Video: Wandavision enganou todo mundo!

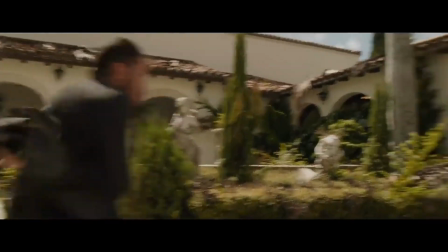Em primeiro lugar, acho que vale a pena falar que, num geral, eu sou bastante defensor do que a Marvel faz no cinema.
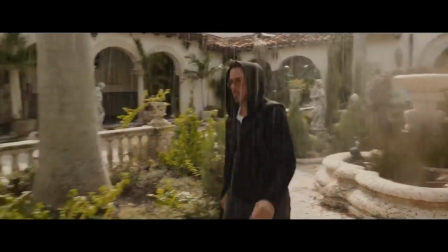Mesmo filmes que não são unanimidade entre quem acompanha, sei lá, o Médio Ferro 3 ou o primeiro Thor, eu gosto desses filmes. Uns marmanjos bombados rolando na lama, tudo encharcado, e quase metade do filme em plano holandês é uma coisa que eu não vejo a Marvel fazendo de novo tão cedo.
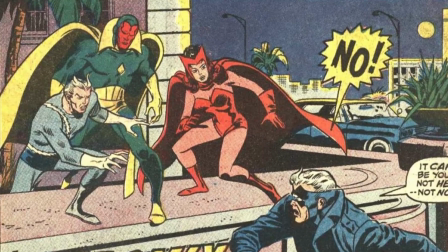E mais, eu adoro esses personagens. Alguma das primeiras coisas que eu li de herói tinham visão e efeito ser escarlate.
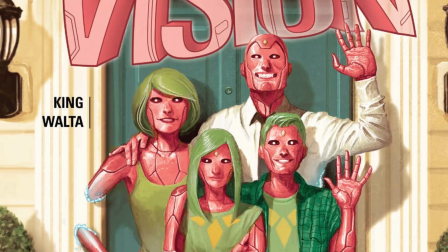Sobre ele, inclusive, tem até um vídeo inteiro dedicado aqui no canal, que vai desde umas coisas mais recentes em quadrinhos, até as participações nos filmes, que eu também sempre achei muito da hora.
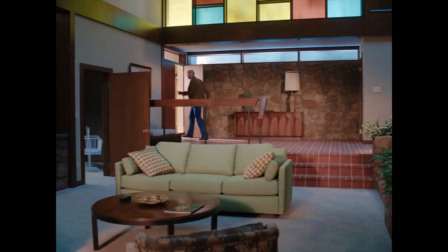Mesmo a Wanda, eu adoro aquela cena dela com o Clint no Era de Outro. Tudo isso é pra dizer que eu chego com extrema boa vontade em WandaVision.
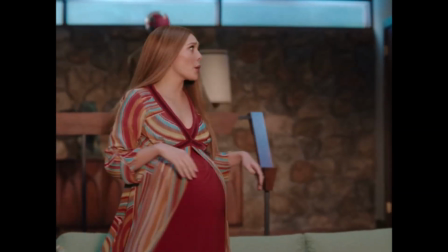Não só o formato de série cabe muito bem a esses dois, como toda a ideia de ir passando pelas décadas da TV americana em cada episódio.
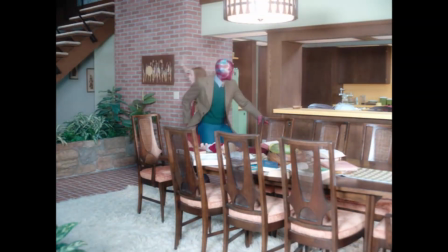Eu tô super aberto a tudo isso. A premissa rinde umas imagens super divertidas e fortes também.
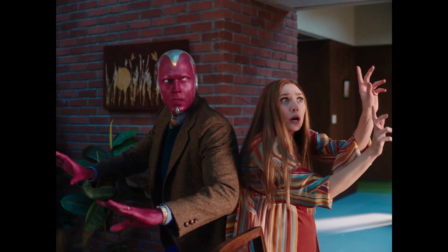Eu amo essa, por exemplo, esse casal todo desengonçado, tentando desesperadamente compor um retrato de família ideal,
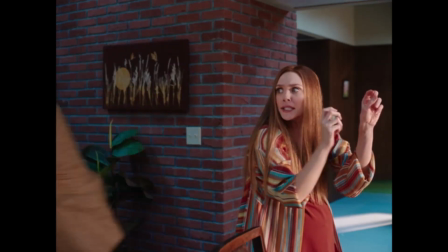toda a vibe que a série quer passar no começo tá nesse frame, eu totalmente compro isso. Mas ao mesmo tempo, vamos lá.
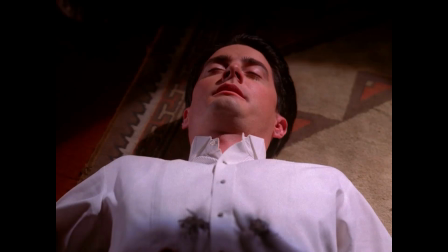Eu vi bastante gente comentando que seria numa pegada, dadas as devidas proporções, de tipo Twin Peaks da Marvel, no sentido de ser tanto sobre a idealização da família americana perfeita, quanto sobre TV ao mesmo tempo,
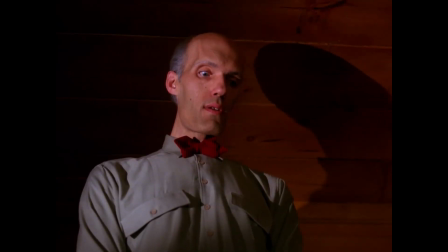as narrativas que sustentam essa idealização.
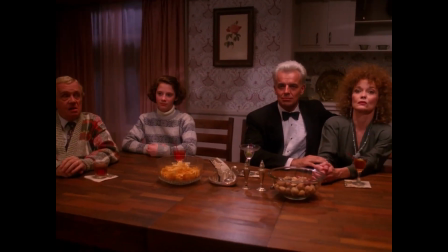Além da homenagem em si, emular esse jeito de se contar histórias hoje em dia, por si só, sempre vai acabar expondo certas convenções que, bom, ficaram naquela época, é até engraçado hoje em dia.
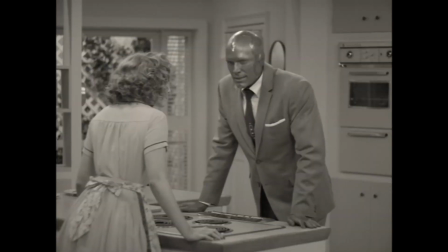Não seria mentira da minha parte dizer que os três primeiros episódios são os meus preferidos de WandaVision e eles se sustentam em boa parte desse sentimento.
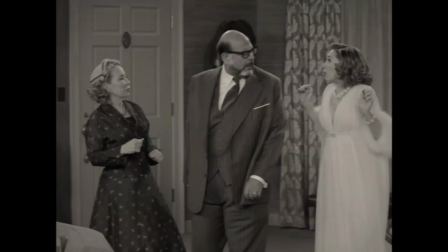Funciona mais no micro do que no macro pra mim. Porque no fim das contas é a partir desse cenário que a série quer sugerir que alguma coisa tá errada.
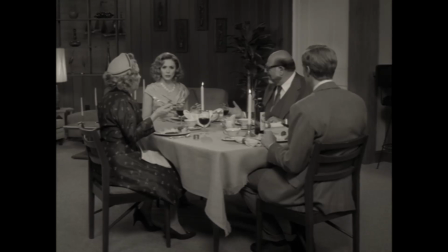Então coisas estranhas acontecem aqui e ali, uma espécie de ruído nessa encenação, uma interferência, que nunca acontece na linguagem.
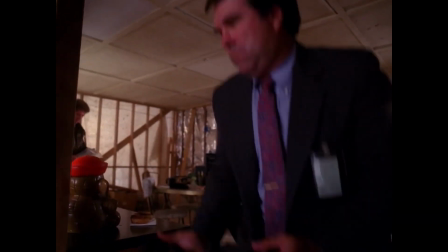Vamos voltar pro exemplo Twin Peaks. Vou dizer que mesmo dentro de Twin Peaks é um pouco diferente quando é o próprio David Lynch dirigindo, por exemplo.
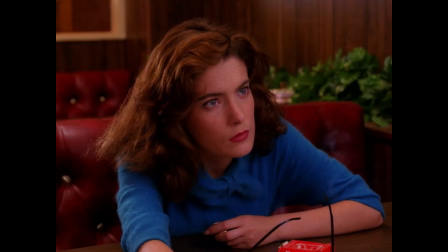Tem outros episódios bons, lógico, mas os que eu mais me diverti assistindo eram sempre os que ele assinava. Isso porque desde coisa mais banal, os personagens conversando no bar, mesmo isso na mão dele parecia, tipo, um pouquinho mais fora do lugar.
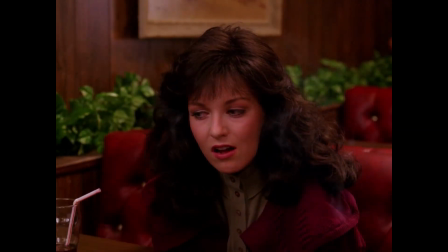Seja forçando a trilha dramática a um lugar acima de antisseria, seja estimulando as atuações um pouquinho mais pro romântico,
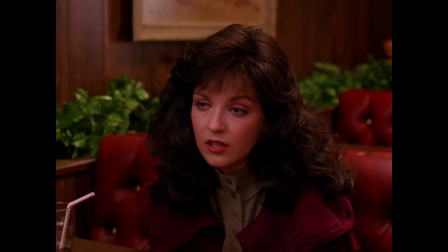montando aquilo de um jeito um pouquinho mais brega, pronto, o formato já estava exposto ao ridículo. Tanto quanto a trama e a cavando fundo no lado podre dessa idealização de interior americano.
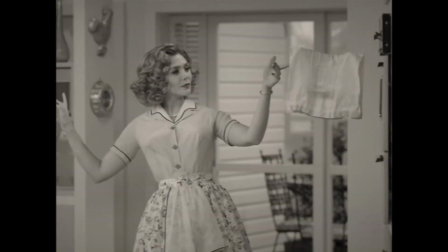Da TV em WandaVision, não acho que sobra muito além da celebração mesmo.
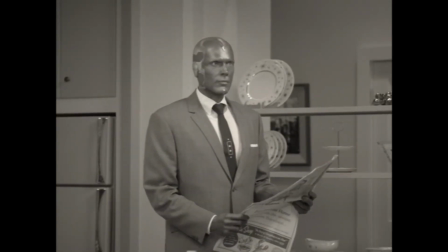Digo, é legal se aproveitar desses cenários, mas quase tudo fora do lugar é uma consequência ou de serem um robô e uma feiticeira, ou de realmente as coisas estarem erradas de fato, tipo a mulher travando lá no primeiro episódio ou o helicóptero colorido no segundo.
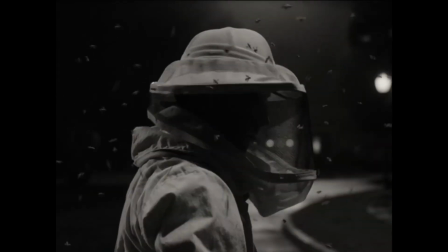Não é que esse jeito de contar histórias tá errado, eles só que não deviam estar ali. Tem uma diferencinha nisso.
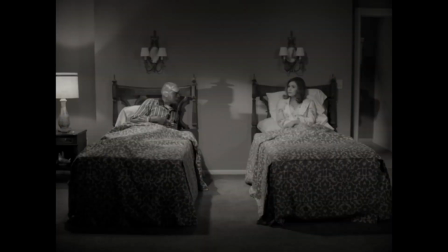Por isso que eu digo que WandaVision ainda tem mais a ver com as coisas anteriores que a Marvel fez no cinema,
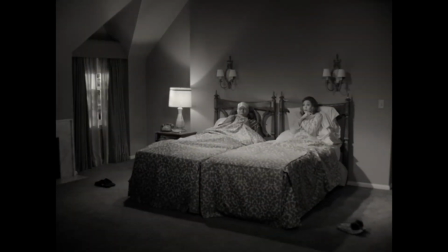do que com as séries que homenageia, dessas o diretor só se aproveita dos ornamentos mais superficiais,
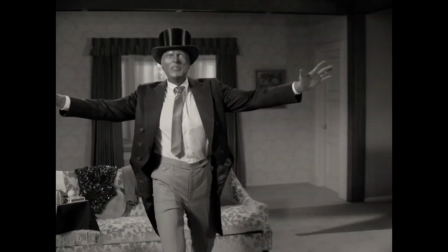a risada de fundo, o enquadramento, as cores, a luz, a profundidade de câmera, por aí vai.
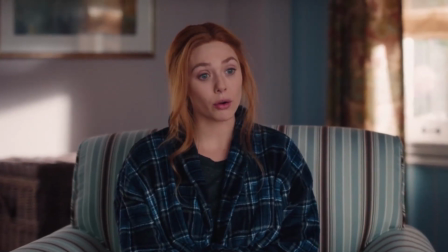Tipo essa montagem de falso documentário, os zooms que marcaram muito mais coisas feitas no começo anos 2000,
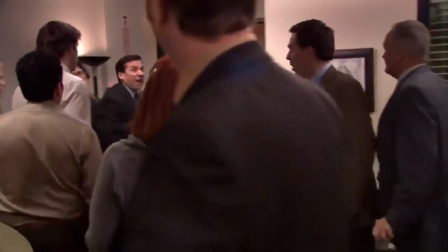em The Office, por exemplo, é uma coisa mó invasiva, meio exagerada mesmo, tem um sarcasmo, uma falta de pudor quando rola.
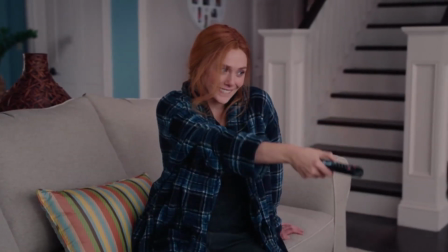Aqui é a coisa mais inofensiva do mundo só pra dizer que essa é a inspiração.
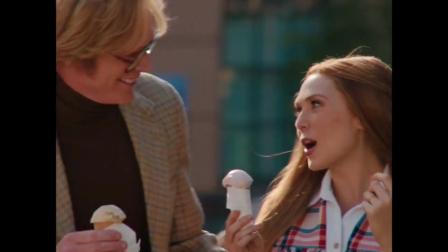Eu sei que isso pode ser o pedido de mais da série, mas a pulga definitiva atrás da orelha apareceu nessa pergunta.
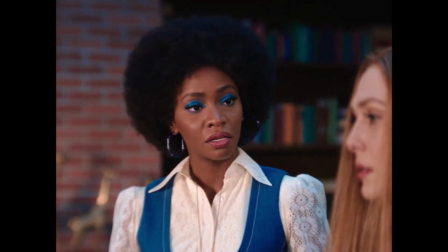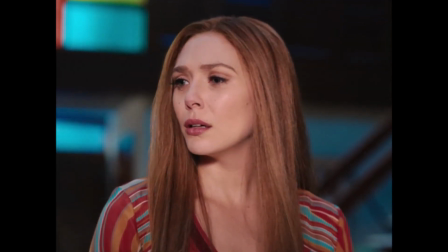Foi nessa hora que eu pensei, hum, eles pisaram num lugar complicado agora. Eu chego lá.
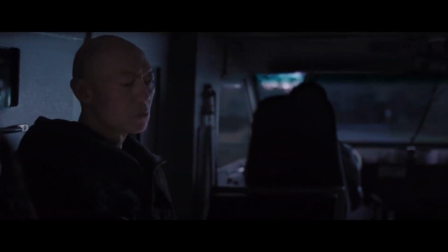Antes eu quero falar do quarto episódio, o tal Interrompemos esse programa. Uma coisa que eu fui percebendo enquanto assistia a Wandavision é que quanto mais perto a referência chegava dos dias atuais,
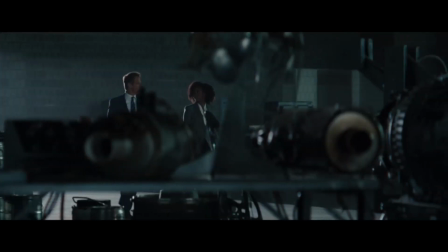mas a série deixava escapar o quanto não era tão criativa assim em comparação com as coisas contemporâneas dela.
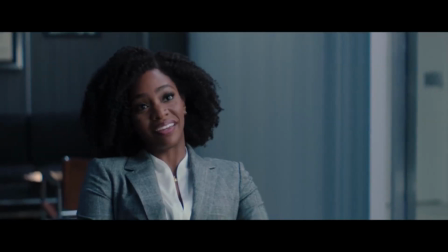Pega esse quarto episódio, são as mesmas panorâmicas, os mesmos personagem fala, corta, personagem fala, a mesma paleta de cores interessante,
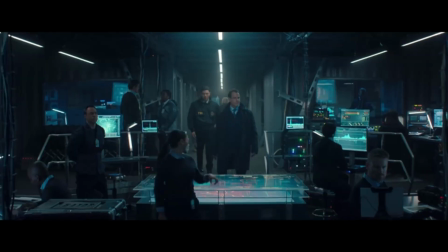nada é inspirado aqui, nenhum plano é memorável por a montagem de cinema americano blockbuster,
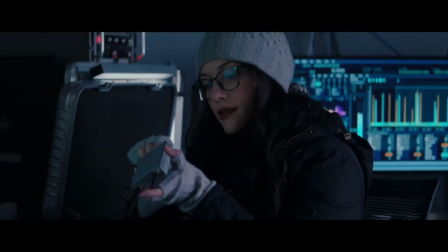do mais genérico possível. Mas como eu queria que esse fosse o maior dos problemas?
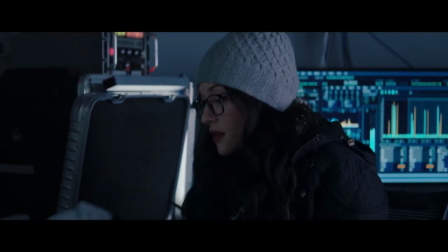É impressionante o nível de obsessão que a série a partir daqui vai ter de explicar cada mínimo detalhe.